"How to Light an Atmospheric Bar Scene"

How to shoot a cinematic jazz scene. Hello everybody, my name is Marco Bagnoli, I'm a cinematographer, and today we look at this movie scene where we have this very moody cinematic jazz sequence, and I'm going to show you a few techniques how you can replicate this look in your next video.
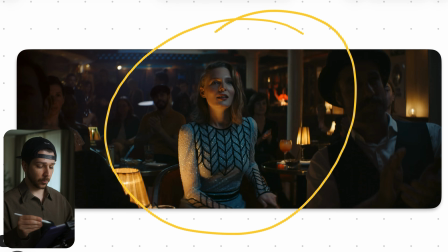15s
So this is the first shot we're looking at, and the first thing you notice, we have a very cool orange teal look. We have a lot of warm colors in the frame, a lot of cool colors, and we will break the shot now down and we'll show you how we can achieve similar results.
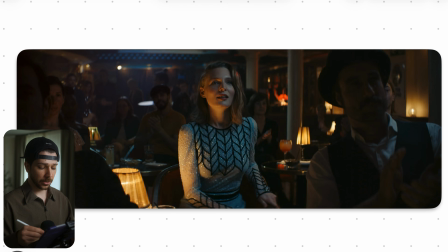30s
First things first, how do I set up a location like this? First thing, obviously, you create most of the time the most depth. So even though in the movie she should feel like she's sitting in the middle of the row, I would put her way up in the front just that we can extend the room, make everything a little bit bigger,
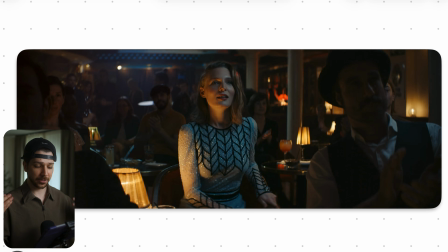48s
a little bit more depth, because sometimes these locations are very small and now people will say, oh, what about continuity? People will notice. No one will notice. Believe me, I do it all the time.
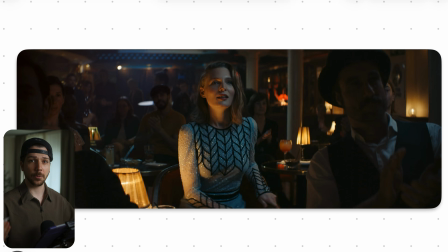60s
Never once in my life that said someone that wasn't on set that there are some confusing moments in the video that she's not in a place where she's supposed to be, because people don't care. The context and storyline are good enough. When they notice things like this, your video is already in a very bad direction.
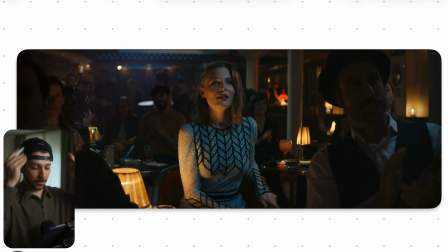77s
So keep that in mind. We want to create nice images, so concentrate on this, and that helps us to create the best story possible. So after we put everything really up front, we need to check, okay, what is the ambience light? The ambience of the room, the overall tone is our goal.
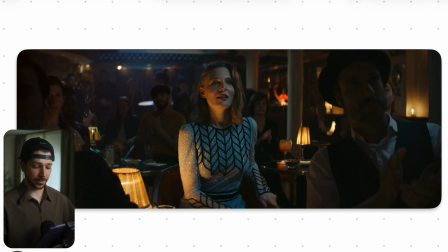92s
So I set the camera, turn every light out that's in there, and then I start to place my practical lights, like these lamps here that are on every table, then these stage lights here in the background, and this one. So I fill the room. This is the framing I want at the end of the day. I position the camera,
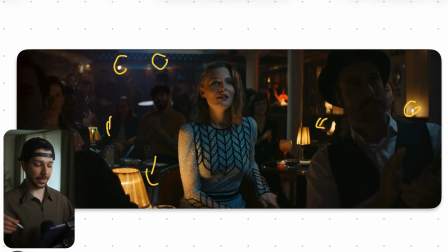109s
and now I build the practicals all over it so that we enhance and make the image just feel a little bit more alive. And now I use my base ISO, and now I dial in my aperture, most of the time wide open because everyone likes wide open, and then I choose my ND, and this is the moment where I choose,
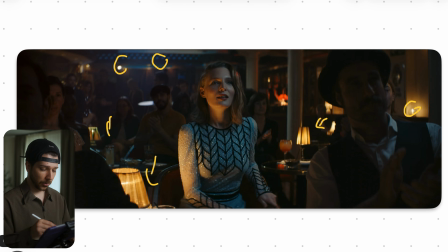128s
okay, this is the ambience I want. You don't set your exposure on the person, you set your exposure on the ambient you want, because it's much easier to create, to light only her at the end of the day than the whole room again.
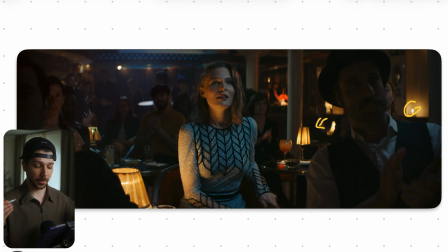141s
So, but before you are exposed for the background, you have to consider, do I haze or do I haze not? Because haze lifts the exposure and lifts the shadows a lot. So here in this room, we just have a little bit of atmospheres here.
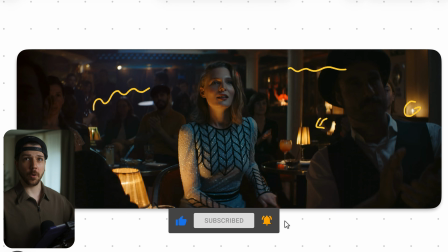156s
Not much, just a bit haze in the background. And that's always a way I would go also, because I don't like haze in the foreground.
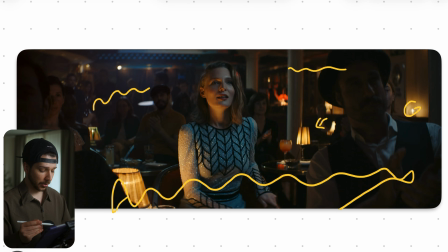164s
Haze in the foreground often demolishes the punch and the contrast on the person. And for a lot of projects, that's the look you want. But I'm not that type of guy. I like my people punchy, crunchy most of the time. It's just a look I prefer to do. Don't put haze here, put haze here, because it fills the room with atmosphere.
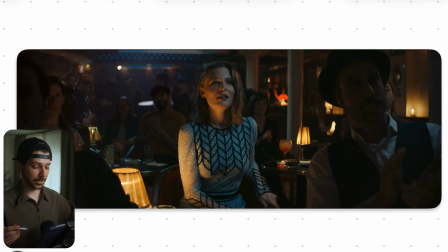183s
Then, next thing, after you set your exposure, camera, practicals, your ambience, your haze, then you put your actor in the position. And at first glance, you would probably be completely dark, completely black.
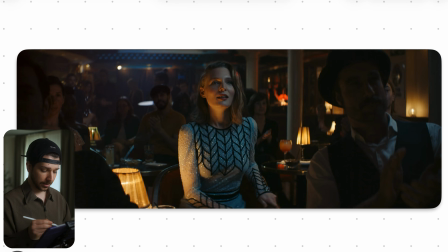196s
So, but we have actually here, right, then you go to the razor here, this practical, and this is the motivation for this fill light. I don't think this light is actually giving her this much exposure. Here, somewhere in the corner, will be an Astera, a small carpet light on the same color temperature,
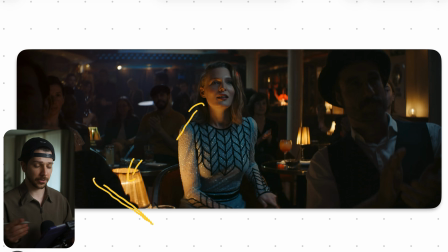214s
and just blasting from this direction to fill on the shadows in her face. So that's the first real light we set. It's not the key light, but it's the ambience that got enhanced. So now we can concentrate on the key light, which is here pretty cold, pretty blue.
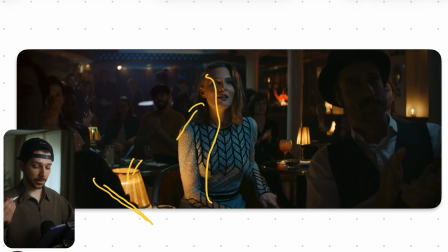230s
The reason for it is the reverse shot where we see the man on the stage, where he gets very cold spotlights, and this is practically the ambience reflection of these spotlights in their face. That's the reason why she has this cold light on her. There's several ways how you can do it.
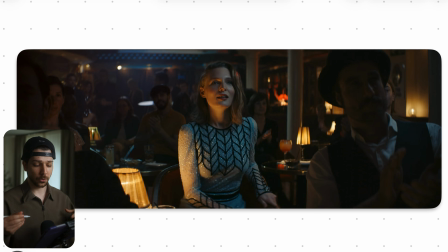249s
As you can see, the light is pretty hard, so I don't want to go with a very soft light. So practically with a light dome that is around 90 centimeters and a bit of grit, I would place it here and just shine it in a very cool temperature onto her face.
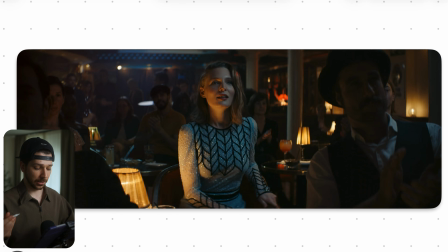263s
Because as you noticed, and this is what makes this shot so special and pop, everyone here is completely dark. They just have a tag on lights, and then you can see here she gets a little bit light from here. He gets also this type of light in his face. So we just want to know that there are people, but it's actually not that important that we completely see them,
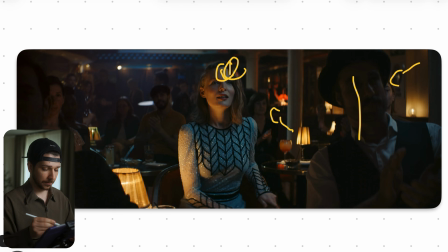283s
because we want to lead the viewing direction onto her. And with removing the lights from these people, we focus, or what's happening, we focus our view of our audience completely on her. And I think that looks perfect. Don't always have to give everyone a light.
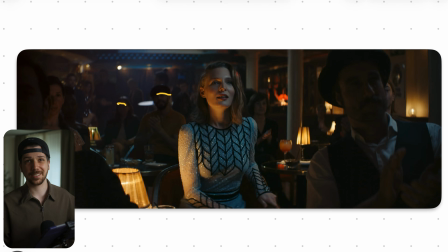299s
You can actually see here, they have a little bit of an edge light. So this is the thing you can do. What I do in most cases when I have the space, big butterflies on the side, and I bounce a little bit light into it so that everyone gets, when the motivation is there, a little fill light from the side, but I still keep it very side lit or backlit, like here,
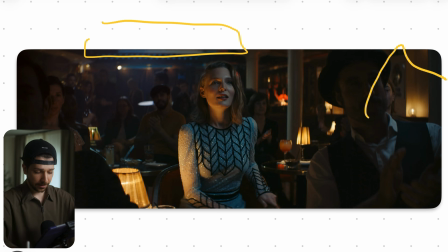318s
that we have some ambience lights here or hard lights that shine through all the heads of the people to create another separation, so that we don't light up their faces, but they get a little bit of texture and rim lights so that we can actually feel them.
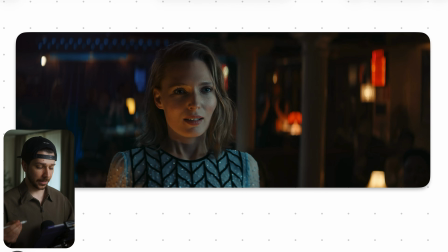333s
Here we have a close-up of her standing up, and as you can see, nothing changes that much. They probably move the warm light a little bit more that she slit by this eye socket here, because we don't want in a situation where we have this very emotional facial expressions that our eye sockets are completely black.
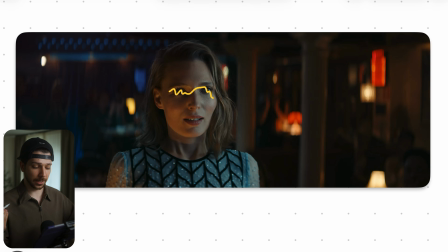351s
We often get this with top light or moody lights that you can't see the eyes properly. So that's the reason why they kept this light from underground, because most people would say, that's very unpleasing because it lights from down into her face, which is not pretty most of the time.
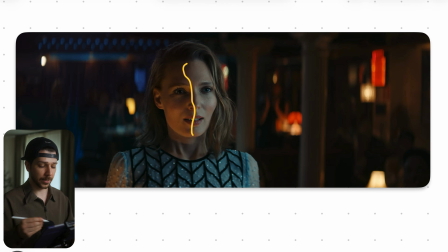366s
But I think they handled it here very good, because we have this color contrast, and this mix of this both lights really work nice together. Also nice to notice, as you can see, we don't only have color separation in the face, also the background that works that way, because in this side of the face, which is completely cold,
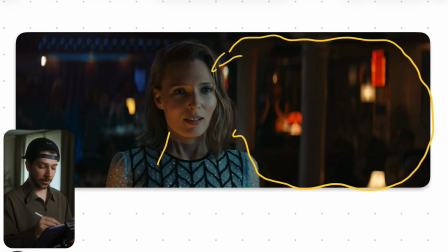385s
the background is actually very warm, and the side in her face that is warm, the background is very cool. And the reason why we do this is we want always maximal separation, and we can create separation with light, shadows and colors, for example.
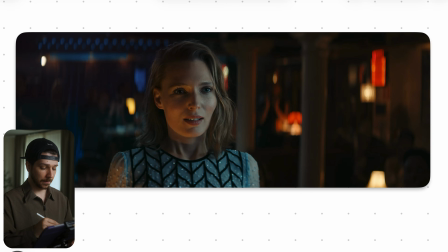400s
And they did it here both ways, that we have Keith, our main actor, with the colors where the background have different colors, and this creates separation without adding any additional lights, because our things,
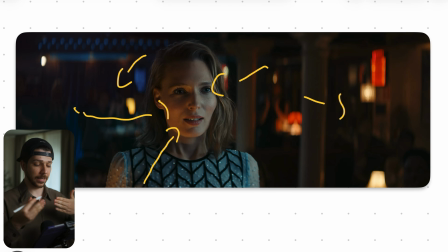413s
our brain knows blue is the complete opposite from orange, so that's the reason why they feel very separated and very contrasting in front of each other.
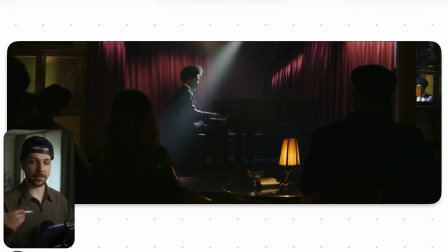422s
Then we have the stage light situation, and here's another thing for light continuity, because as you can see, when I don't know if she's her, but we just think that it's her, she's now completely dark. But wait a minute, beforehand she had this very warm light here, very cold light here,
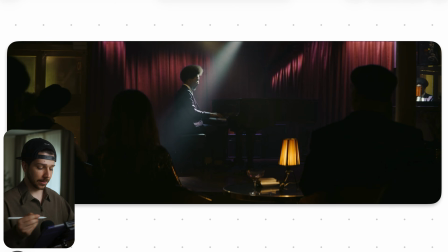437s
but the reason we don't light her, because we want to create separation. So we have silhouettes here, because our main view should be this guy here on the stage. So that's to the point back to light continuity. You always move and abstract everything that it fits your story and your viewing.
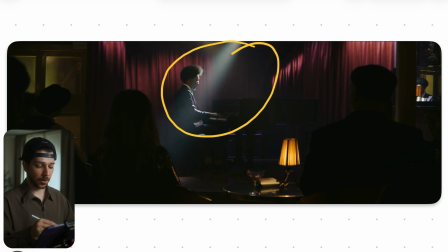455s
So don't overcomplicate everything. When you know, okay, when I set up shot like this, I want people in the foreground and it would look better with no light on them, make no light on them, because the focus is somewhere else. Also here, to create a look like this, you clearly need haze. There need to be a little bit of ambience of haze in the room.
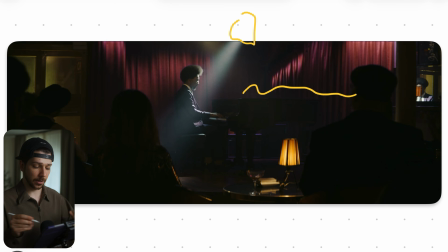472s
And then you can use something like an ADC, just in small light, this reflector mounts, and just blast it onto the person. Perfect. Then that's not enough, because we want no really deaf edges here. You can see we have still this red carpet on the wall, curtains, and this window. And windows at night looks very ugly.